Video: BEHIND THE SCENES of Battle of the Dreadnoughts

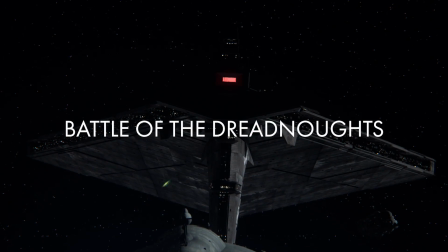[0:00]
I hope you've already seen Battle of the Dreadnoughts on the EckhartsLadder YouTube channel.
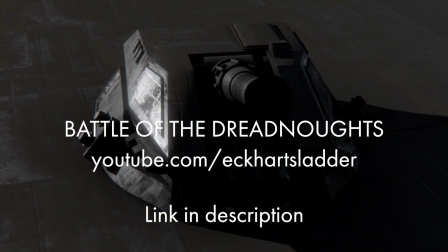[0:04]
Aside from being an awesome video, it's a positively massive project that I've collaborated on with him for the past few months,
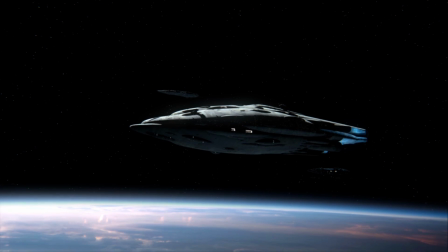[0:12]
and being as it was a colossal investment for both of us, I strongly suggest you watch it if you haven't already.
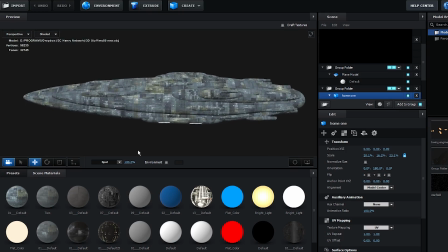[0:18]
So now I'm going to explore a little bit of the background and behind the scenes production aspects of this battle sequence.
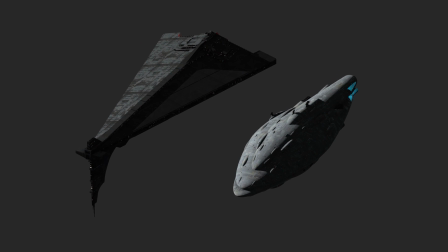[0:25]
It all started a number of months ago when EckhartsLadder contacted me to make a few starship models for the channel,
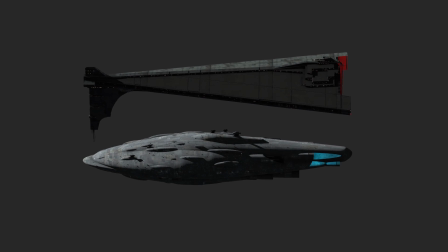[0:32]
notably an Eclipse II class Star Destroyer and a Viscount Star Defender.
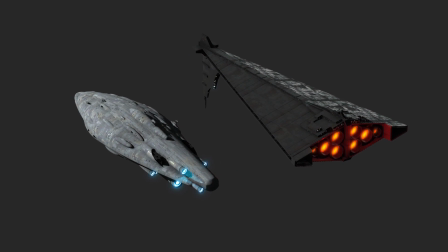[0:36]
I would later be asked if it would be possible to put these two models into a battle scene,
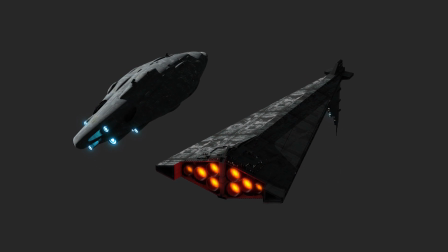[0:41]
which I was excited to try, though that simple premise would soon explode into a huge,
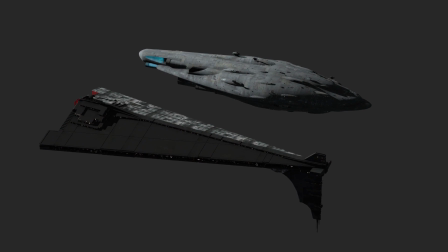[0:46]
highly involved, almost cinematic project. Now, I already had the models, so I set about coming up with a basic idea for how the action would play out.
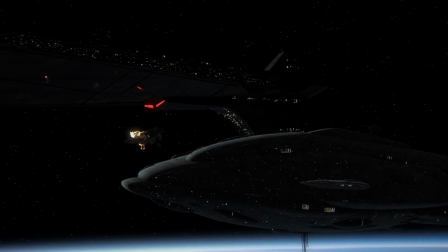[0:55]
I mentally constructed a course for the battle, which would have the Viscount duck under the starboard side of the Eclipse before rising up around its aft end.
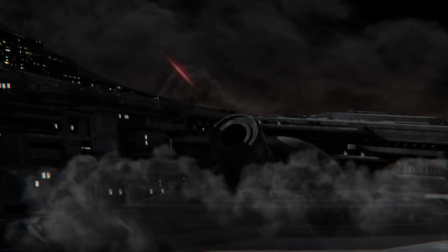[1:04]
Here it would be disabled by huge planetary turbolaser batteries on the Eclipse, so I animated the very first shot and I came up with this.
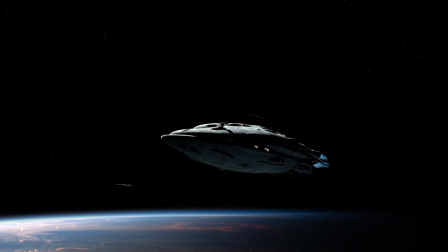[1:13]
But I quickly realized that this simple introduction wasn't nearly enough to sell the mind-boggling scale of the Viscount.
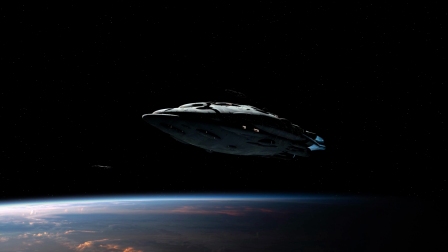[1:19]
The thing is like 17 kilometers long. So the very first shot that I made for this, I actually scrapped immediately, so I could introduce the scale of the ship with a little more pomp and circumstance.
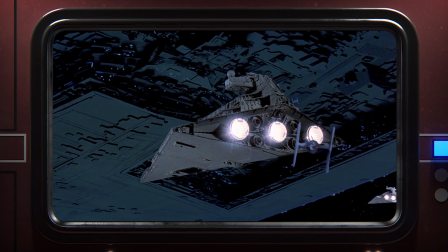[1:31]
And to do that, I employed the same trick that the Empire Strikes Back used to communicate the scale of the Super Star Destroyer.
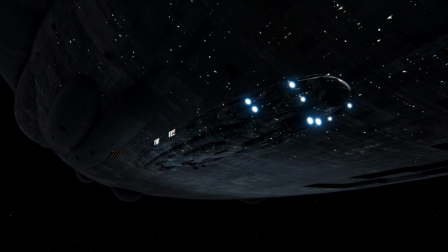[1:38]
But this time we're using Moncal ships instead of Star Destroyers. Now this is as good a time as any to explain how a shot like this is actually made.
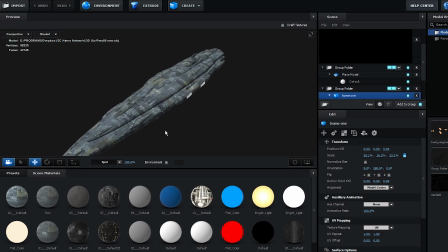[1:46]
Pretty much all the magic for this particular sequence happens inside Element 3D,
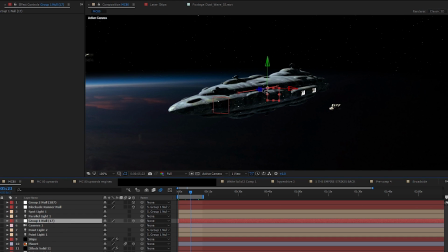[1:51]
which is a plugin for Adobe After Effects that allows me to do simple 3D rendering and animation right inside the After Effects workspace, which lets me use After Effects built-in keyframing, lighting, and camera controls, which is a super fast way to work, at least for me.
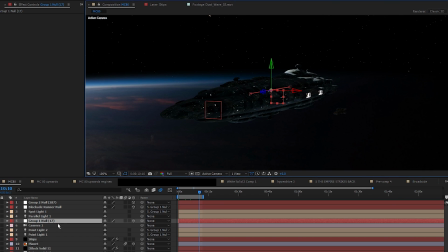[2:07]
I can pretty easily load up the models, and virtually in seconds, I'm already animating pretty much the final scene.
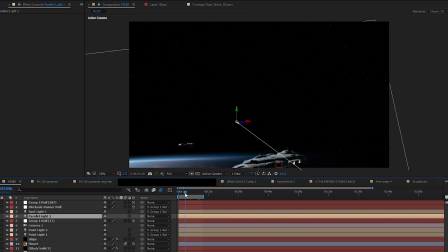[2:14]
And this, by the way, is how I do virtually every 3D animation on my channel, whether that be a simple logo or a hologram or a full-fledged flyby.
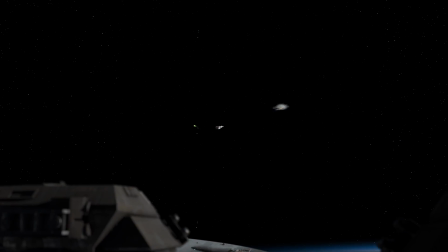[2:23]
So the next stage of many shots would be adding blaster bolts and explosions and stuff like that,
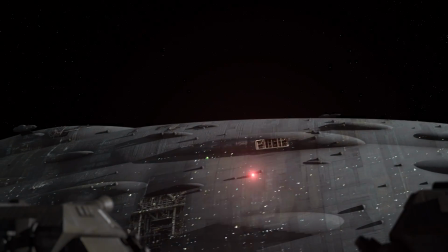[2:28]
and that's actually not done in the same 3D space.
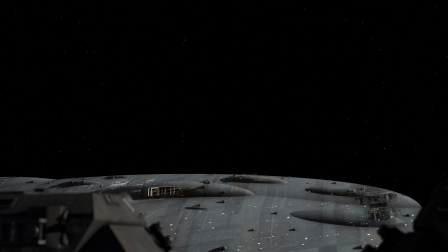[2:32]
I'll completely export the 3D animation and re-import it as a video, on top of which I basically make another 3D space. And the benefit of this, aside from not slowing down my computer, is that I can actually kind of cheat with the 3D space.
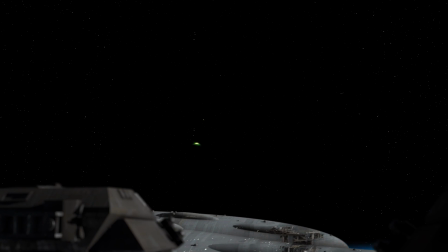[2:47]
These ships are positively enormous, and in reality the turbolaser bolts would be probably impossibly tiny, too small to see clearly,
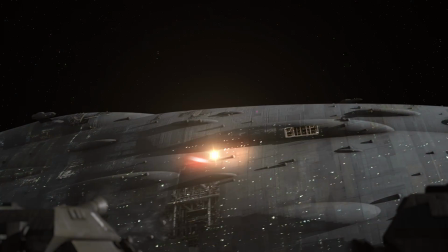[2:55]
so at a decipherable scale they wouldn't actually travel far enough to sell the objectively large distance between the ships. But by separating things out this way, I can actually make the blasts appear to travel much further and create the optical illusion that the distances are greater.
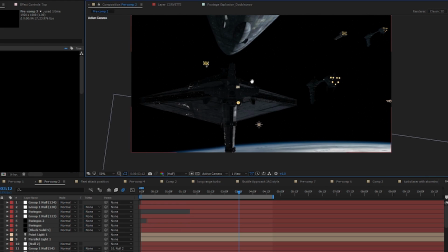[3:11]
Optical illusion can be a pretty important tool with VFX, where you can do things that aren't physically possible within the same shot. So for instance, to really capture this looming, imposing eclipse here, I actually squished the ship kinda comically to suit the shot.
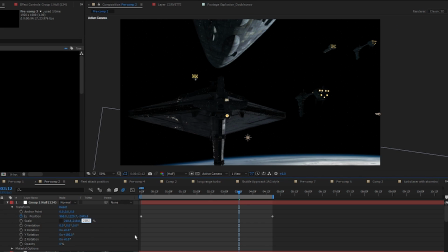[3:26]
The accurate scaling is still an arguably impressive shot, but it's not what I was going for.
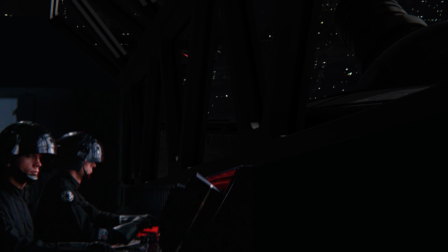[3:31]
So finally, it's worth mentioning the live action footage.
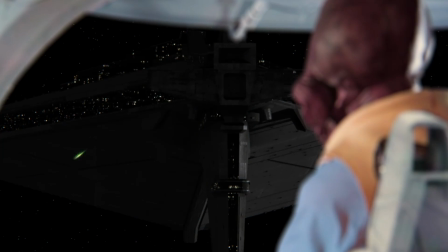[3:35]
I didn't originally intend to do this, but I thought it would be really cool to introduce some interiors and people.
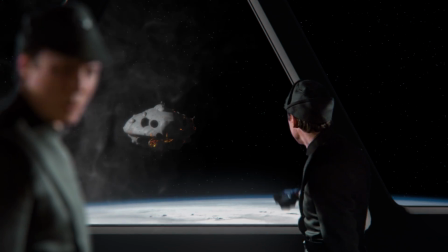[3:41]
So what I did was identify shots that could be easily modified to be significantly different from the source material.
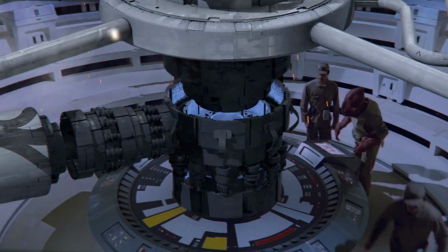[3:48]
So let's take a look at this shot, which is based on a shot from Return of the Jedi.
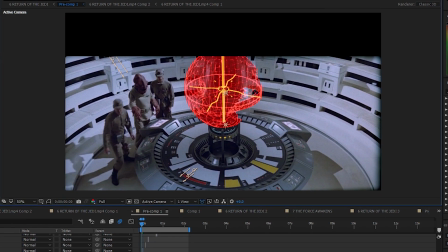[3:52]
I added a bit of extra set to cover up the hologram, as well as extend the frame to fit in a standard widescreen format.
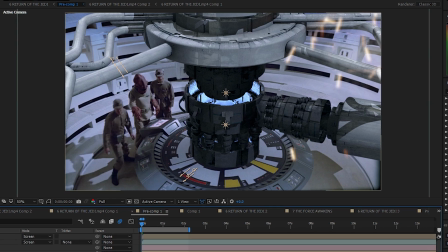[3:59]
And then I added some 3D greebling to imply some kind of engineering function and mentally transport us to a different part of the ship from the original clip.